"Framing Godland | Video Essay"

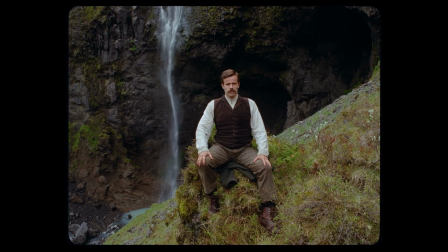A man in front of a waterfall, a girl on a horse,
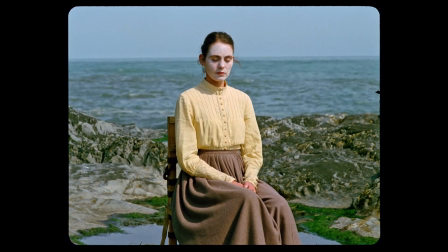a woman on a rock by the sea, a row of men on a boat.
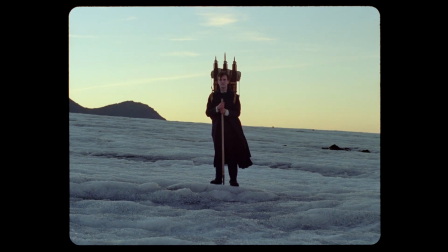These are the photographs taken by a young Danish priest in Iceland and discovered years later that inspired Hlynur Pálmason's Godland.
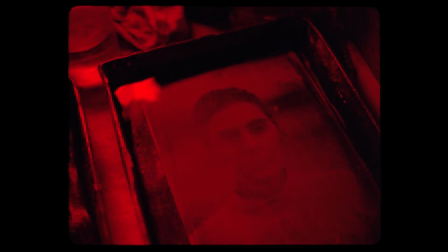Except these photos never existed, and understanding why this story was invented is key to framing Godland.
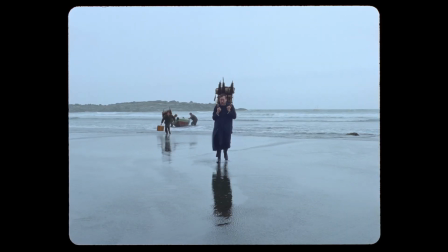In the 1870s, Lucas, a young priest, is sent to Iceland to establish a church in a remote area.
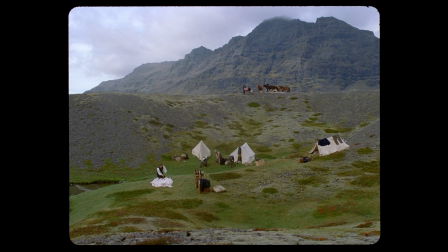During this period, Iceland began to agitate for independence from Denmark, reclaiming its distinctive national identity as its people were stifled under Danish rule.
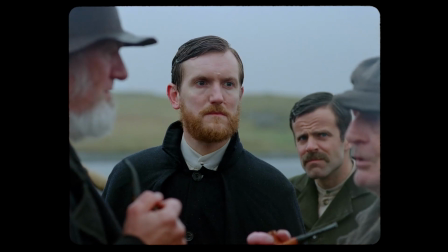This power dynamic is reflected in the film's dual languages. Danish is often used as a tool of oppression and is the official language of religion.
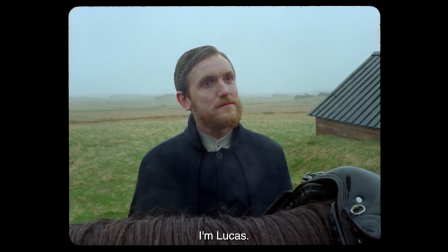Jeg Lukas. Præsten.
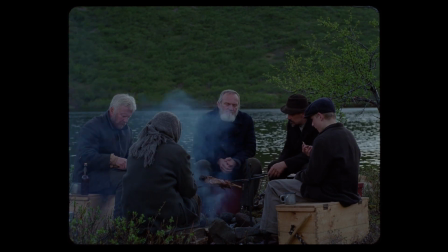Icelandic, however, is more commonly used for idiom, and in darker moments is used to relay stories of mystical experiences.
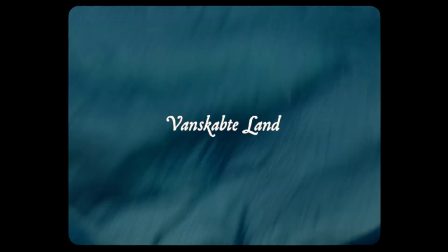The title card for the film itself appears twice, in both Danish and Icelandic.
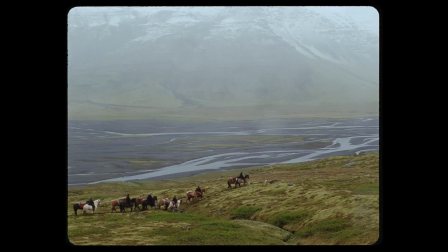Even these titles are somewhat mistranslated. In both cases, the literal translation is closer to wretched land, perhaps more closely reflecting Lucas's point of view on Iceland.
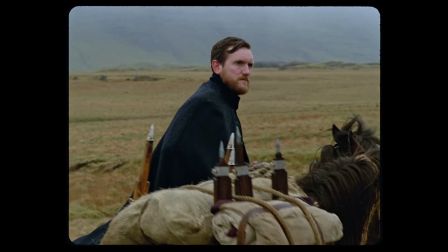Lucas's inability to speak Icelandic and expectation that others should speak Danish isolates him from his group.
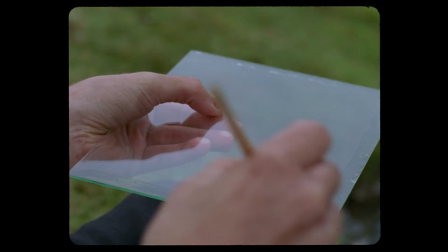Alone in the wilderness, his solace is his camera.
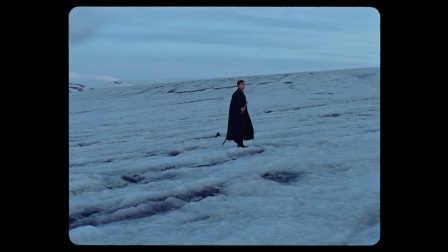Lucas's journey across Iceland fits Godland into an established subgenre of films following lonely religious travellers,
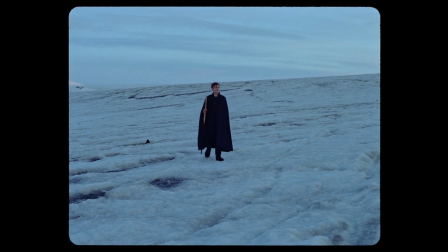like Agire, The Wrath of God, or Silence.
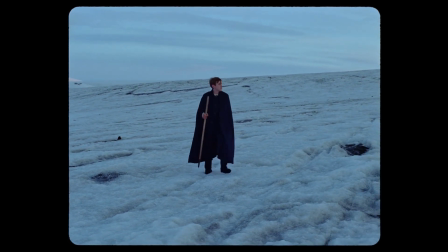But Lucas's methodical recording of the people and landscape of Iceland isn't benevolent.
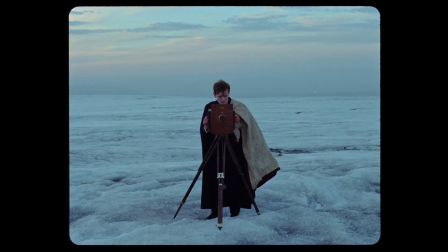He scolds his models
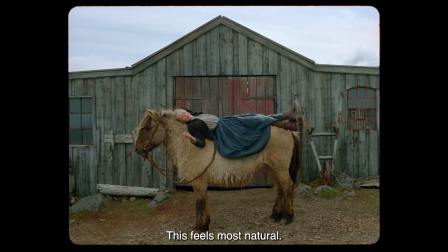and organises them into set positions.
Det her mest naturligt. Hvad med bare sidde almindeligt?
He's not just recording the country, but ordering its reality to match his own, just as Denmark is imposing its colonial rule on Iceland.
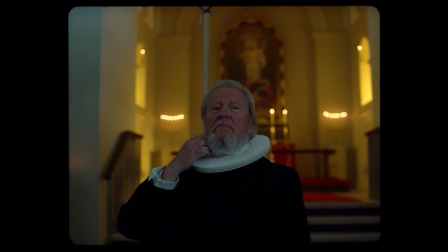The only figure photographed in a completely staged environment is another Danish priest,
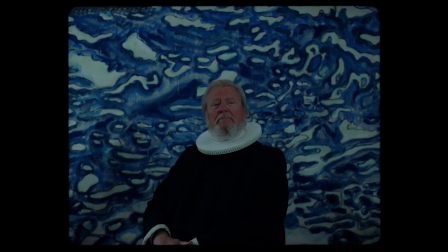set against a painted background of a nature scene, in contrast with the Icelandic people who are staged in actual landscapes.
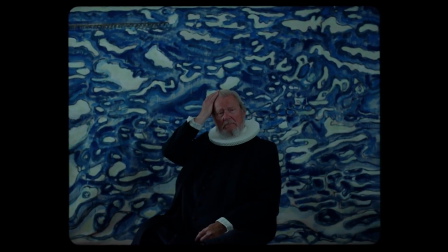This idealised background and rigid posing draws a comparison with the Danish colonial attitude towards Iceland.
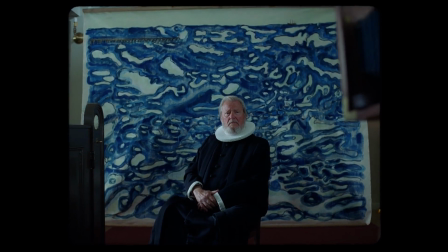It's significant that a holy figure from the same cultural heritage as Lucas is identified with an ostensibly objective,
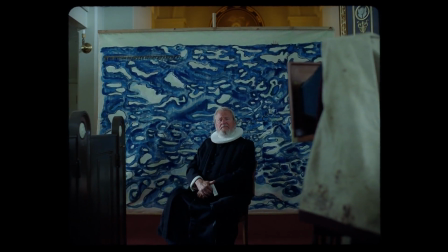completely controlled false reality, as it reflects the priests' joint belief in their worldview's superiority over the Icelandic people.
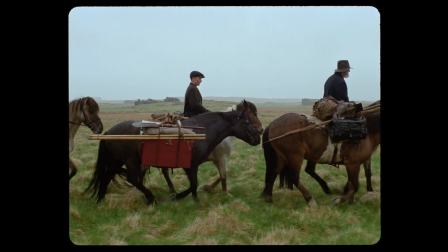Reflecting this obsession, Pálmason's own camera takes on a deliberately artificial position, often tracking characters laterally.
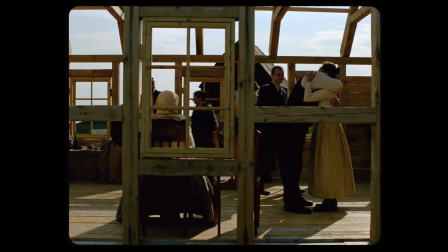This stately method of recording image is unnatural, a motion viewers are unlikely to perform in their own lives.
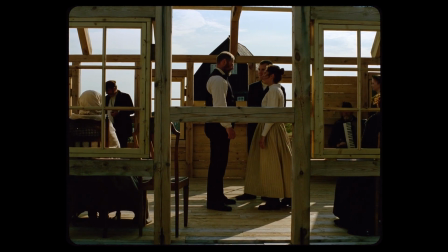Events are also frequently seen through objects,
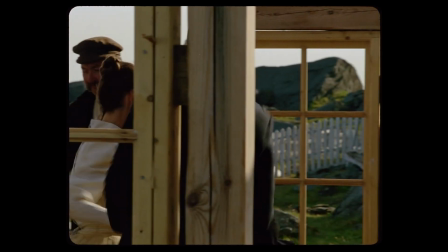the camera maintaining distance from its subjects just as Lucas floats on the periphery of life in the village.
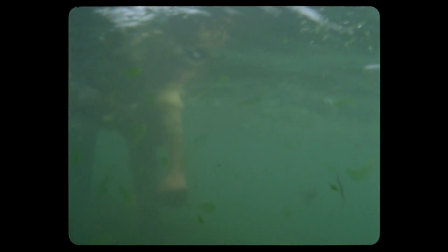Rare moments of naturalistic camera motion are linked to the natural landscape of Iceland itself, a flowing,
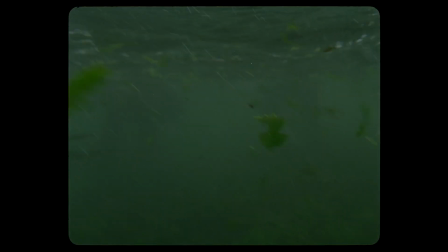chaotic underwater sequence from an ambiguous perspective, or Lucas taken in by the majesty of a waterfall.
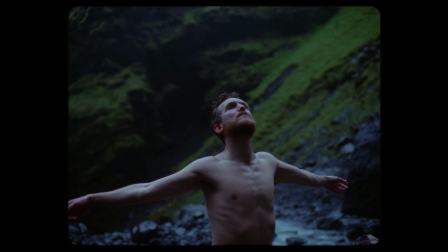In these moments, the priest's attempts to impose order on the world are defeated by the raw,
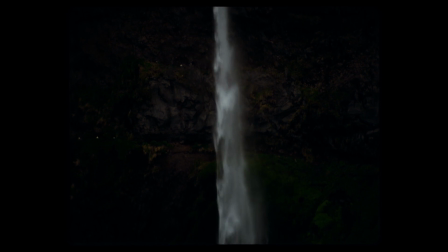untamed nature around him, and the film's stately manner breaks apart.
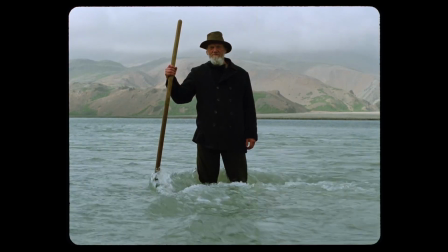While incessantly recording Iceland, Lucas stresses the importance of the unseen to his faith.
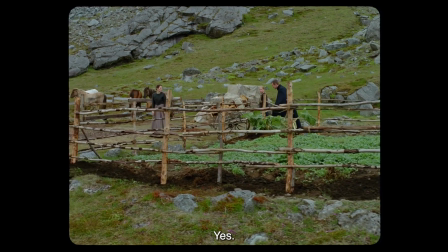Tror du på magi? Ja. Så har du faktisk mødt Gud.
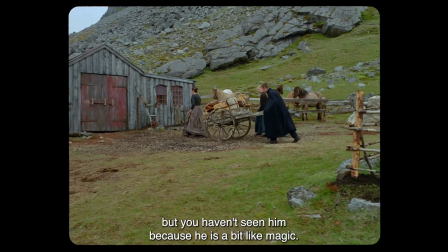Men du har ikke set ham før. Han er lidt ligesom magi. Forstår du?
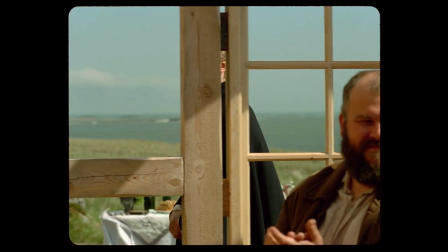Nej.
Despite this, Lucas displays firm, inflexible beliefs that make him unpalatable to the locals.
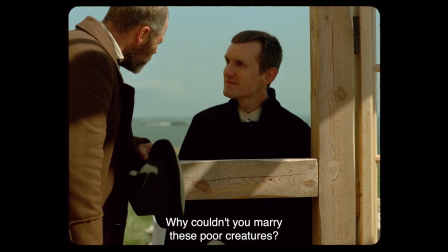Hvorfor kunne du ikke forene de stakkels børn?